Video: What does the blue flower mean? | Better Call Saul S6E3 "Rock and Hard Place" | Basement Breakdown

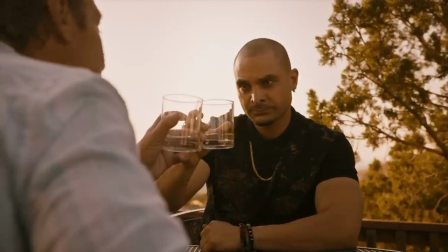8:14 In those toast scenes with Eladio and Lalo, Nacho's glass stands for a story he's telling about himself. I'm with you. We drink from the same bottle because we're on the same team. That's the story of a toast, typically, right? Now, Nacho's glass has broken. That story he was telling has gone to pieces.
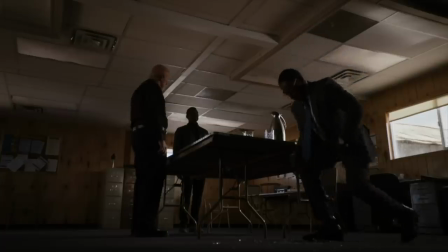8:34 As we've seen for Gus, the question is, how am I going to clean these pieces up?
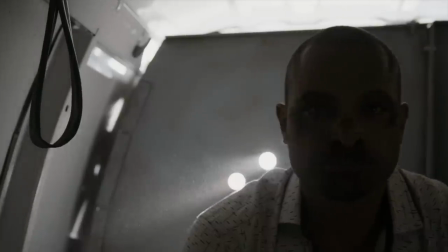8:38 But the question for Nacho is, what, if anything, can I do with my shard of my own shattered narrative? And that's ultimately the only question that matters to anyone as this crisis comes to a head.
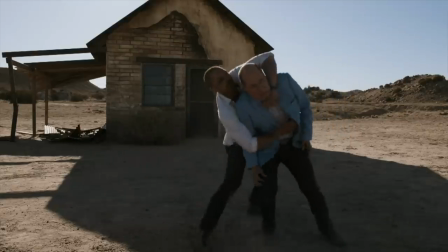8:51 Yes, the shard of glass allows Nacho to gain a physical advantage at the crucial moment, but the real weapon he wields in the final scene is the story he chooses to tell when he gets one last opportunity to speak.
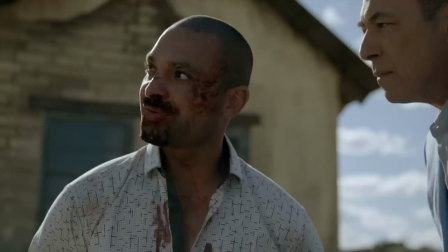9:05 What a joke. Alvaris has been playing me for years.
That's what the shard of glass truly represents to me. Nacho's crucial and dangerous piece of the story surrounding the attack on Lalo.
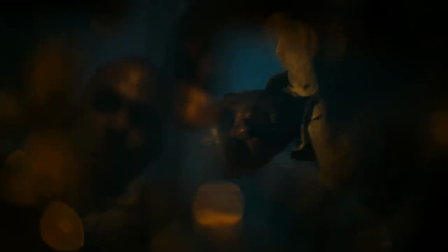9:20 on the night before the fateful showdown we see nacho refracted in his drinking glass it's a visual suggestion of the literal breakage that produces his smuggled weapon because presumably
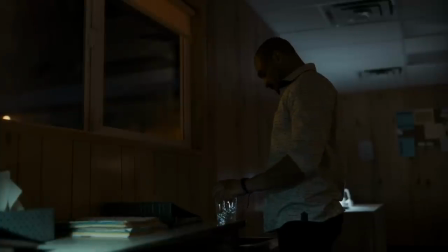9:30 this is the actual glass he breaks right but more meaningfully as nacho considers all these overlapping incomplete images of himself it's as if he's conjuring all the different versions of nacho he could conjure for the cartel the
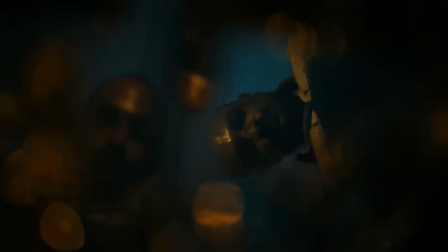9:45 different overlapping mixes of truth and fiction he could craft when the moment comes.
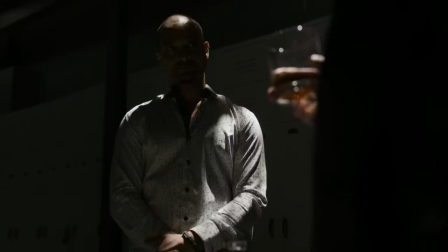9:51 Nacho also shares a drink with Mike in this episode, and the similarity raises the question, is this a drink like the ones he shared with the Don and with Lalo? By which I mean, is Nacho wearing a mask of cooperation with Mike while making his own secret plans? I mean, I think the answer is obviously yes, and that's the parallel, right?
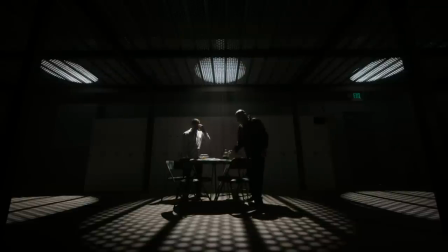10:09 But the difference between the scenes is that, unlike those other guys, Mike, to some degree, assumes that Nacho's cooperation is superficial.
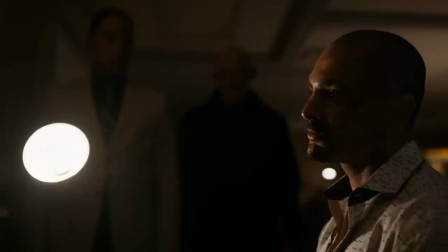10:18 Yes, Mike rehearses the Fring-approved storyline with Nacho. They talk through what's supposed to happen. But Mike has no illusions around the reality that Nacho will act of his own accord.
What happens now?
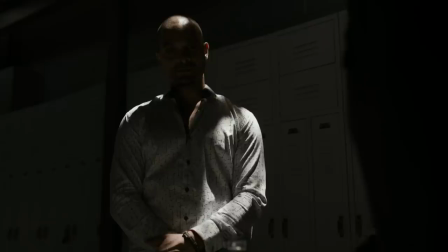10:30 That's up to you.
So there is a distance between Mike and Nacho here insofar as Mike doesn't know what Nacho will do. But the dynamic between Mike and Nacho in this scene and throughout the episode is clearly about what they share.
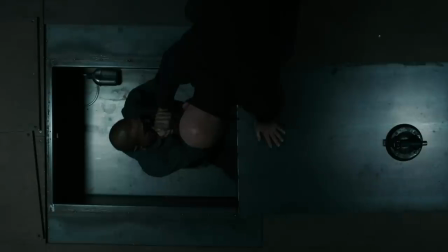10:46 What they share is a core belief that amid the ugliness of the game, there still ought to be a limit, a boundary to the play field beyond which people are left alone. Nacho and Mike accept the consequences of their own choices for themselves, but you leave those other people alone, right? Nacho's other people is his father.
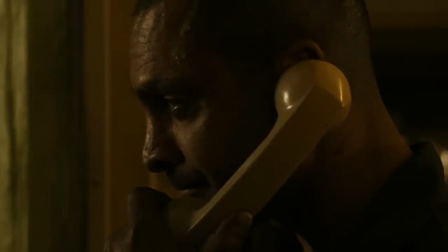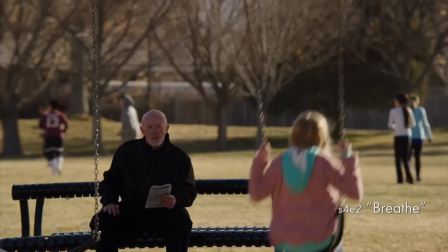11:10 Mike's other people are his daughter-in-law and grandkid, plus in another way, the true blue cop son who Mike couldn't protect.
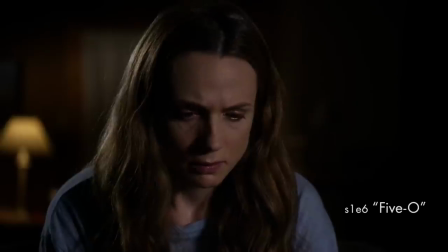Those people should be allowed to remain outside the game. And that key idea brings me back to the opening.
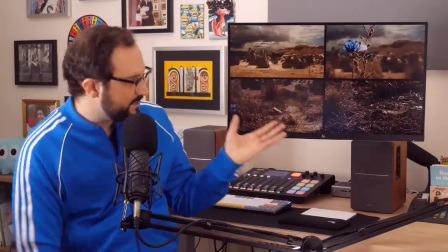11:31 Let's appraise the other two pieces of our puzzle here. In retrospect, the absence we observe in what I call this empty shot is clearly that of Nacho,
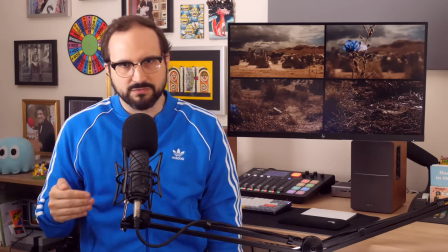11:40 and the camera's pause is how we observe a moment of silence for him.
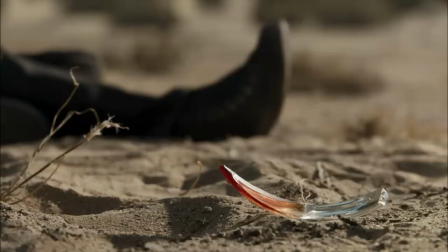11:45 Maybe this is the very spot where he fell dead, maybe it's where his body is buried. The literal truth is kind of irrelevant.
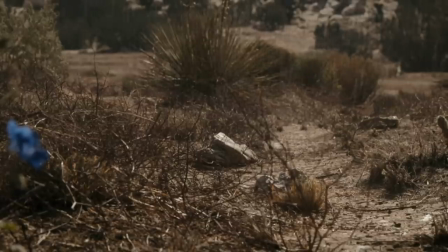11:52 Cinematically, this serves as Nacho's gravesite, a gravesite that's marked by a blue flower.
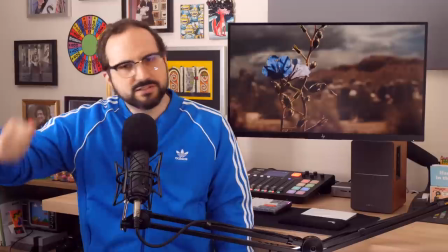11:58 That blue flower is the most open-ended image of the opening scene. Yes, the glass leads you to a lot of readings, but it has a tangible function in the story.
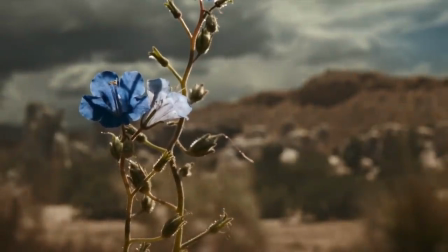12:08 This flower is more purely symbolic. It plays no role in the story except to comment on it and enrich it.
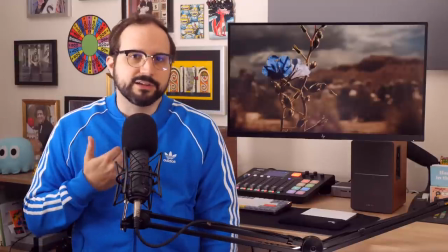12:14 You can read it a lot of different ways by design. Here's how I look at it. Clearly, in some fashion, the flower stands for Nacho.